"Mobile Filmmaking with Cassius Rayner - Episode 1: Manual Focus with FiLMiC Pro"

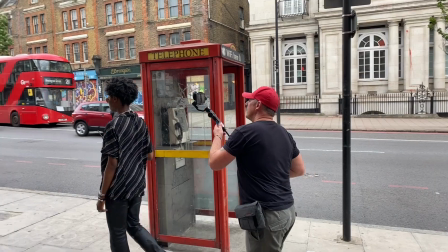0:16 Hi, my name is Cassius Rayner and I'm an iPhone cinematographer. So today's short video is all about manual focus.
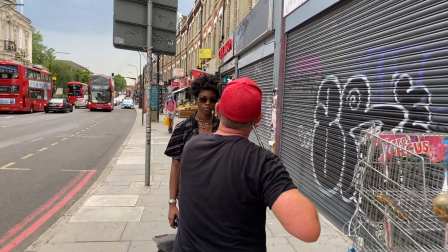0:23 How do we get some depth of field to our footage using the brilliant FiLMiC Pro app? So let's dive straight in.
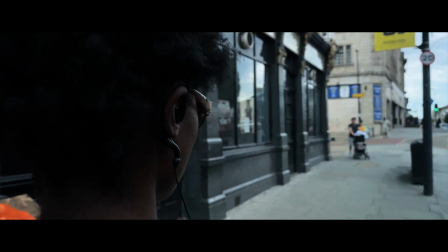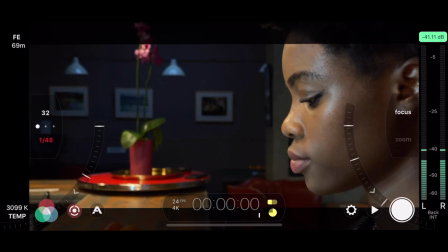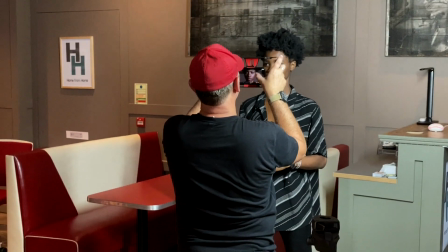0:43 So when I'm working on location, filming, using a mobile phone and the FiLMiC Pro app, there are 2 or 3 key areas that I'm always looking for to make sure that I can get as much depth of field to my footage as possible.
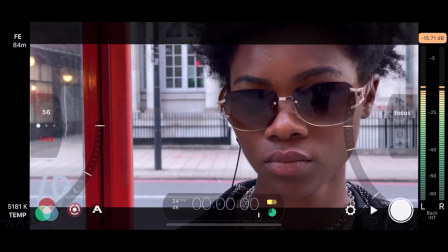0:58 So I call that my FMB. So that means foreground, middle and background.
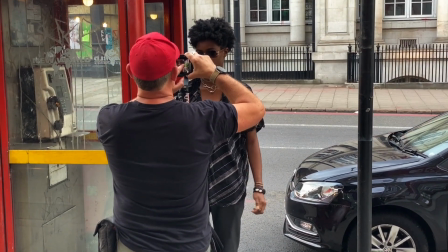1:04 On location, I'm always looking for something that is in the foreground.
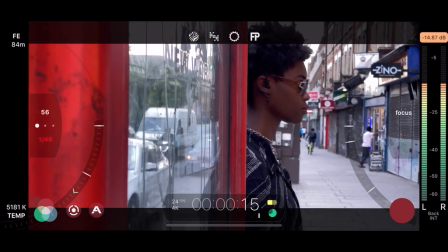1:09 I'm placing my actor in the middle area, and then obviously you have the background, which will then go soft focus anyway.
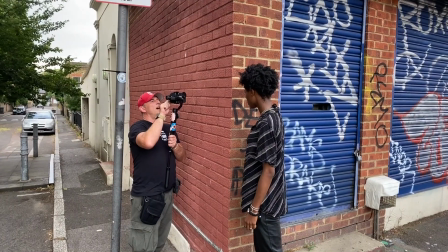1:16 But the foreground is what then gives you real depth to the image when
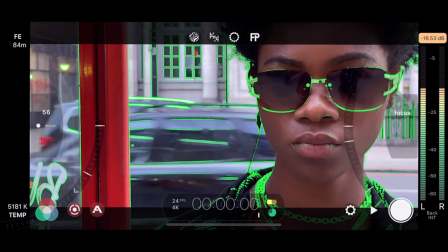1:20 you're pulling the focus into the middle area where your character actor is.
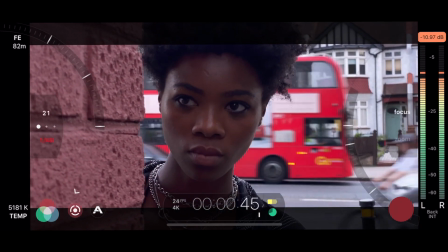1:26 Obviously using the focus peaking on FiLMiC Pro, which is really useful. That does help to really fine tune your focus point.
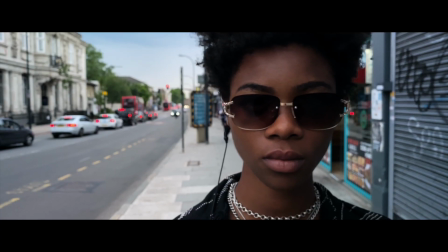1:33 And it is really fine, and it takes a lot of practice. You have to keep practicing with that focus wheel. So a lot of people have actually said to me over time that it's really difficult and tricky to get manual focus when you're using your gimbal with the FiLMiC Pro in a movement tracking shot. Yes, it is difficult, but it is possible, and it does take a lot of practice.
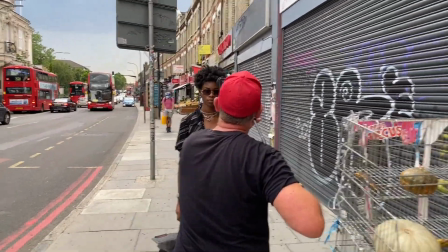1:57 So you just have to stick with it.
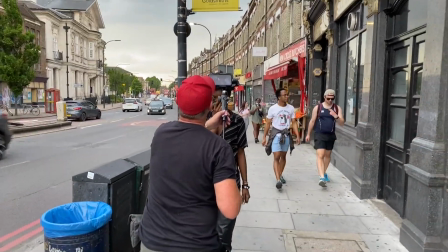2:00 The key is that you've got to make sure that you're keeping the same distance from your actor when you're moving and tracking with them.
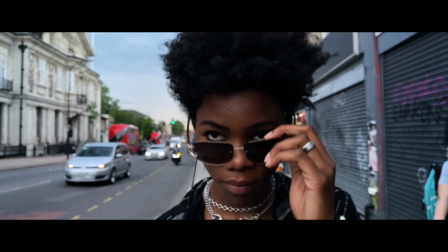2:07 And obviously you have to set the focus on their head or their face or wherever it might be so that the background does actually become soft focus.
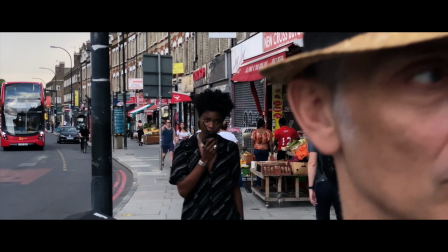2:15 It can take 10 takes before you get that one shot that you need.
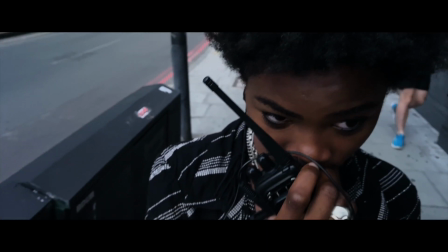2:20 So you need to have time and you need to approach it in the same way as professional filmmaking. With an interior location with this sequence, I locked the frame and I'm again using my technique FMB. Foreground, middle area and background.
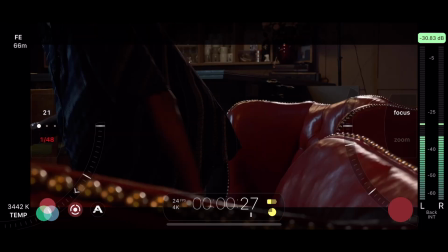2:38 So I'm using props and furniture and different things to create the focus point that I want in the middle area.
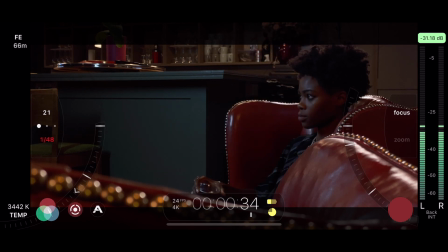2:45 And it gives more depth to the actual image doing that. So playing with the focus is great fun.
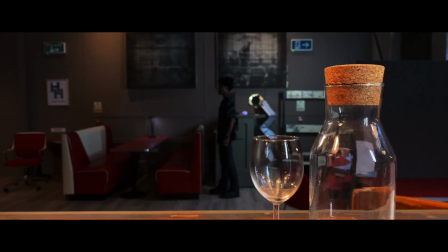2:51 You can really explore some very creative and imaginative footage with it.
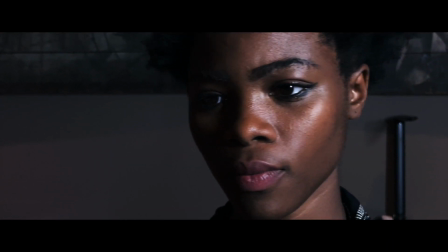2:57 Don't be scared to have shots out of focus when you start recording.
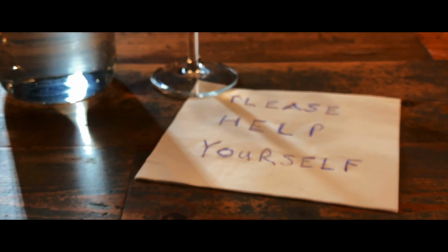3:01 And then when you move forward or the actor steps towards you, they then come into focus.
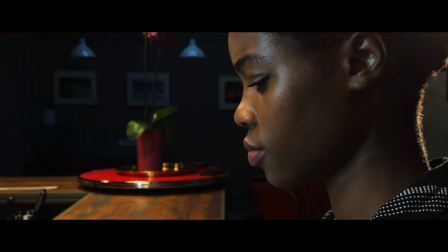3:08 So sometimes it's great to rehearse a shot, find out where the actor's going to move within the frame,
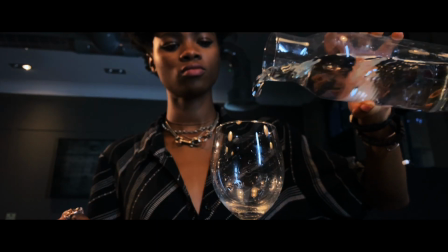3:14 lock the focus at that point, and let your actor step back so they're out of focus,
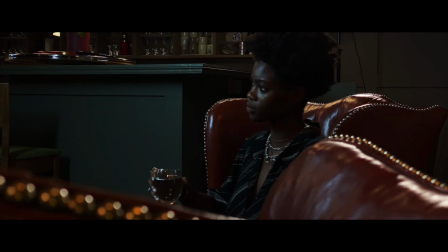3:19 and then when they come in, they then nicely come into focus. It's the same with a tracking shot.
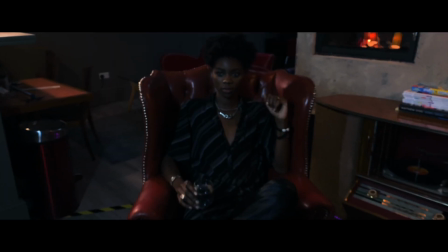3:24 You can start out of focus, and as you track into your actor or your object, then it comes into focus at that point. So I hope you found the video of interest, and maybe you've picked up a couple of tips in there that will be useful for you on your journey into smartphone filmmaking. Now, I would highly recommend that you check out filmicpro.com. You can also check them out on the App Store and also on Google Play. So get creative with your mobile phone, keep filming, keep practicing, and you'll just get better and better. So I really appreciate your time in watching my videos, and thanks very much. And see you again soon. Cheers. Bye.